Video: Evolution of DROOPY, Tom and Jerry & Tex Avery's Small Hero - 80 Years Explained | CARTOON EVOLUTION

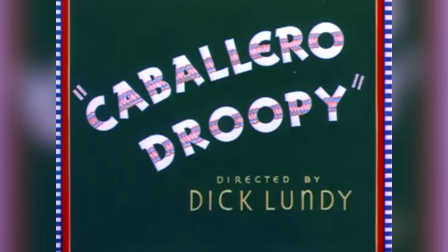730s
He left the studio on a brief hiatus with animator Dick Lundy temporarily taking over his unit.
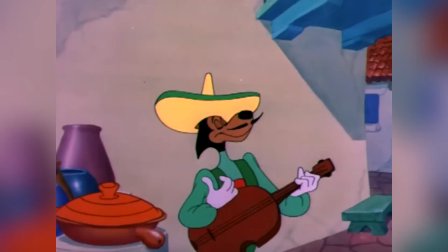737s
He directed a single droopy, 1952's Caballero Droopy.
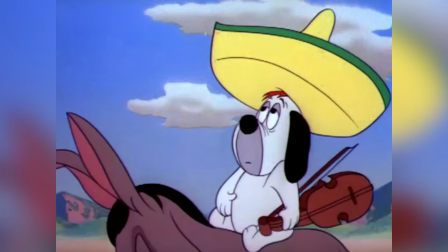742s
Though as it took a year and a half to make a cartoon, and completed cartoons joined a long backlog,
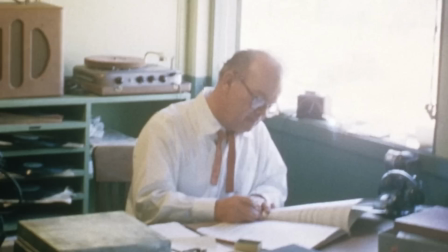749s
Avery had already returned to the studio nearly a year before its release.
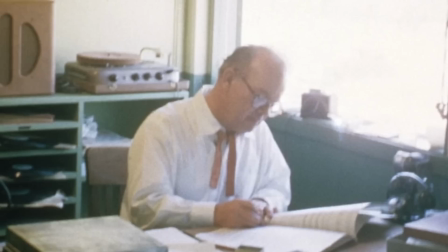754s
Avery continued on the droopies until 1953, when, still struggling from overwork, he left MGM for good.
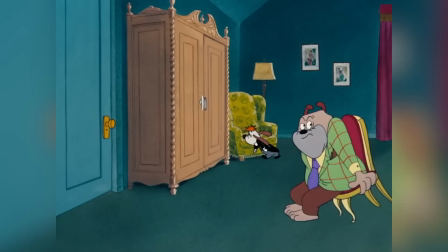762s
In his decade-plus with the studio, he directed a total of 65 cartoons, 16 of which were Droopy's.
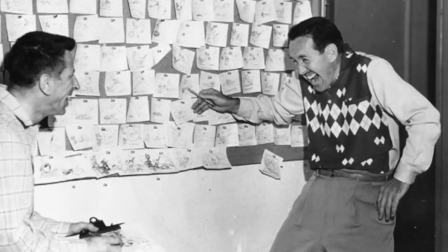772s
Taking over Avery's unit was his longtime collaborator, Michael Lahr,
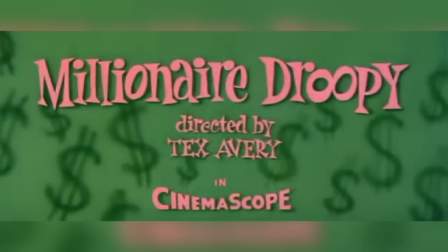776s
who had co-directed a number of his final MGM cartoons, including Deputy Droopy, released in 1955.
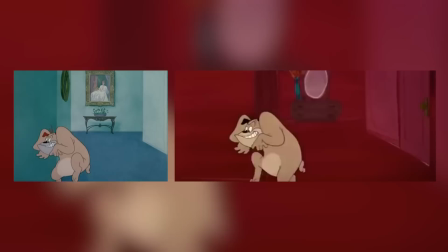784s
Lahr's term began with 1956's Millionaire Droopy, a remake of 1949's Wags to Riches,
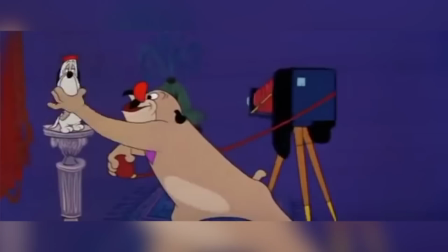792s
which used Avery's original cells and artwork, though saw new backgrounds crafted in the much wider CinemaScope ratio.
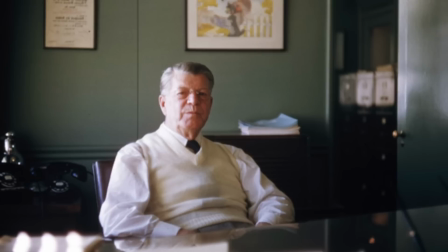801s
Oddly, Avery was given sole directing credit on the short, even though he was not directly involved.
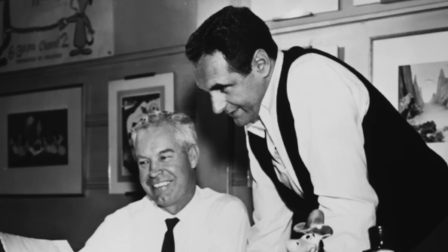808s
Concurrently, Fred Quimby retired from MGM Cartoons, with Hanna and Barbera appointed heads of the studio.
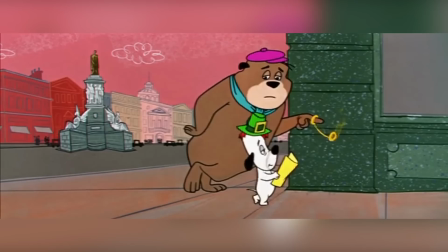815s
Under their wing, La would direct a further six droopies,
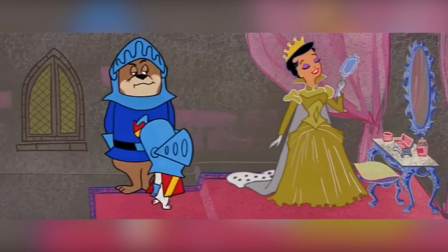819s
amongst many other cartoons, even leading the sardonic hero to near Oscar glory,
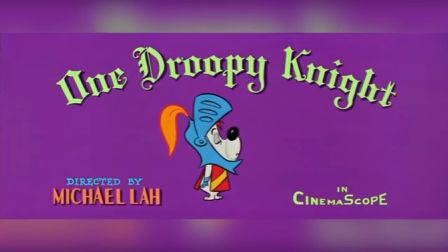825s
garnering an Academy Award nomination in the Best Short Subject Cartoons category for 1957's One Droopy Night.
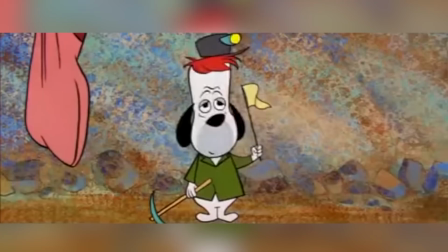834s
It lost to Warner's Sylvester and Tweety, Birds Anonymous.
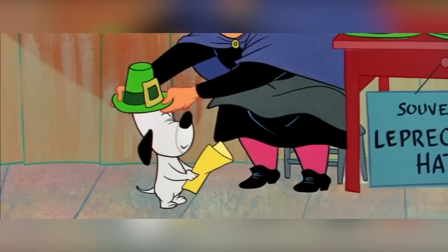839s
Lars Droopy cartoons didn't really deviate from Avery's, keeping their style, tone and formula.
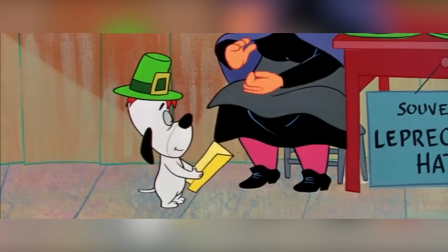845s
Droopy's design even remained somewhat consistent with the later Avery designs, more angular and without jowls.
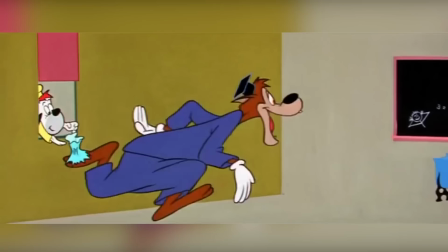853s
However, with continued cost-cutting, characters were now drawn simpler and backgrounds less detailed than ever.
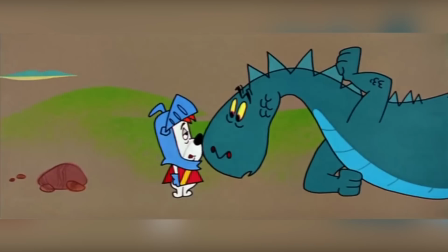860s
The cartoons were also being produced exclusively in CinemaScope,
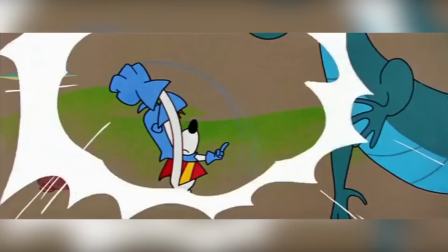864s
an effort to keep audiences in theatres at a time when the theatrical cartoon was waning.
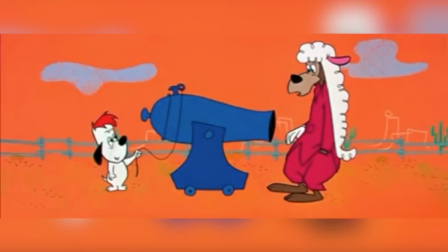870s
As a result of the larger screen size, inkers also had to be more accurate, resulting in thicker character outlines.
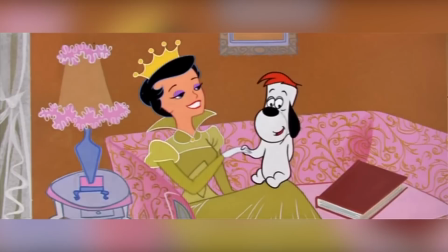878s
On these industry-wide artistic changes, Avery, once again employed by Walter Lance,
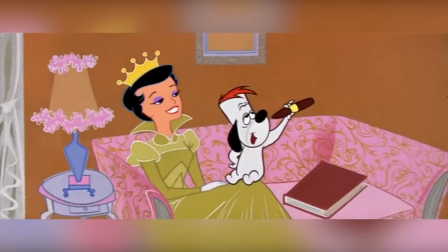885s
said he had no qualms with the change, finding that the characters read better on cleaner backgrounds.
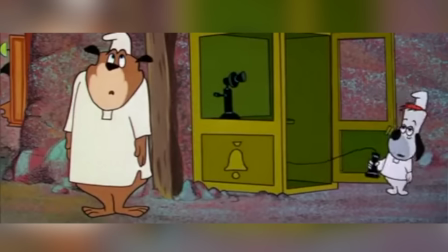891s
While recognising the continued quality of Lars' droopies,
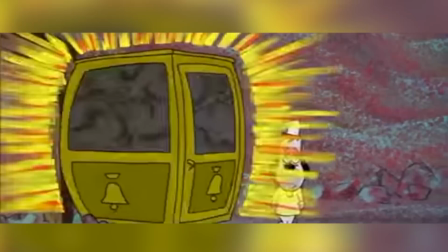896s
Molten noted the vastness of Cinemascope did not really suit Little Droopy,
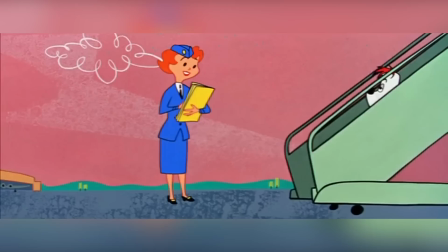901s
and even the best Avery type gags registered much weaker than they did in earlier, more conventional surroundings.
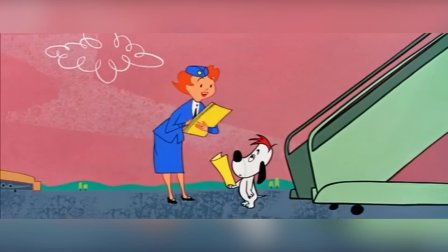908s
Despite this introduction of Cinemascope, the simplistic animation was noticed by audiences and numbers kept dwindling.
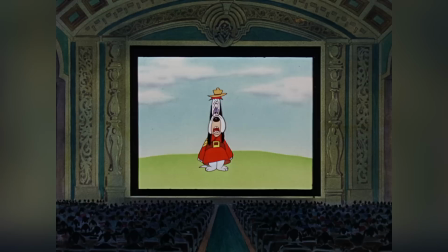917s
To save the studio, MGM began reissuing old cartoons,
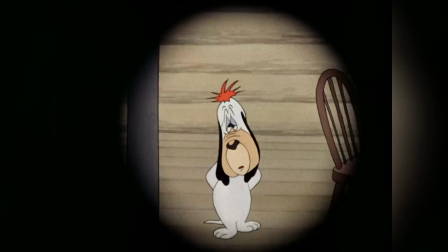922s
which they discovered actually made the same amount of money as new ones.
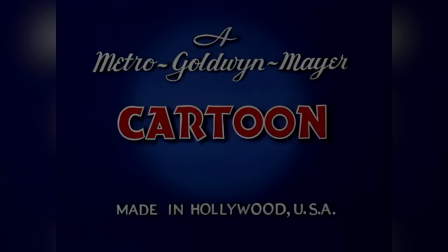927s
As a result, they figured they no longer needed to produce anymore, and closed the cartoon studio in 1957,
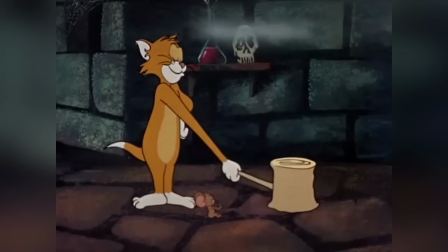934s
ultimately bringing an end to the droopies. While MGM would soon contract Prague-based American animator Gene
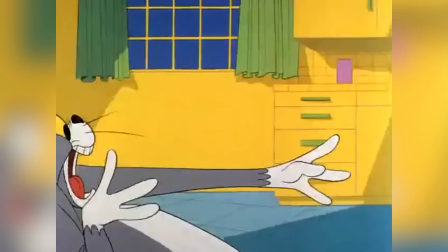942s
Deitch and later Warner legend Chuck Jones to continue the Tom and Jerry series, Droopy remained dead for two decades. Jones did have plans to produce a Droopy revival short titled Trooper Droopy, though it never eventuated.
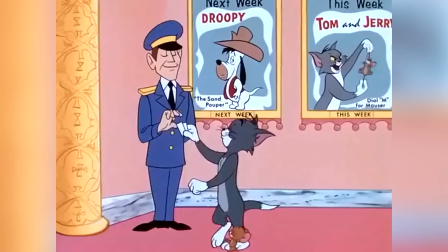958s
He did, however, briefly cameo Droopy in the 1966 Tom and Jerry Matinee Mouse,
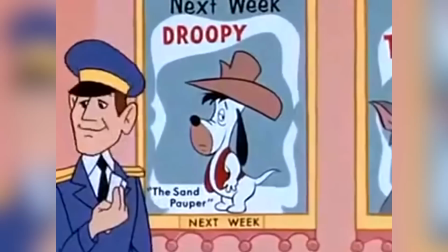964s
where he He appears on a movie theater poster advertising fake cartoon The Sand Pauper.
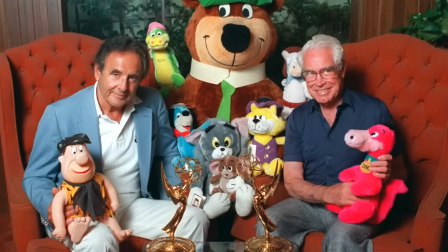970s
Droopy returned to the screen in 1980 as a cast member of the Tom and Jerry comedy show TV series.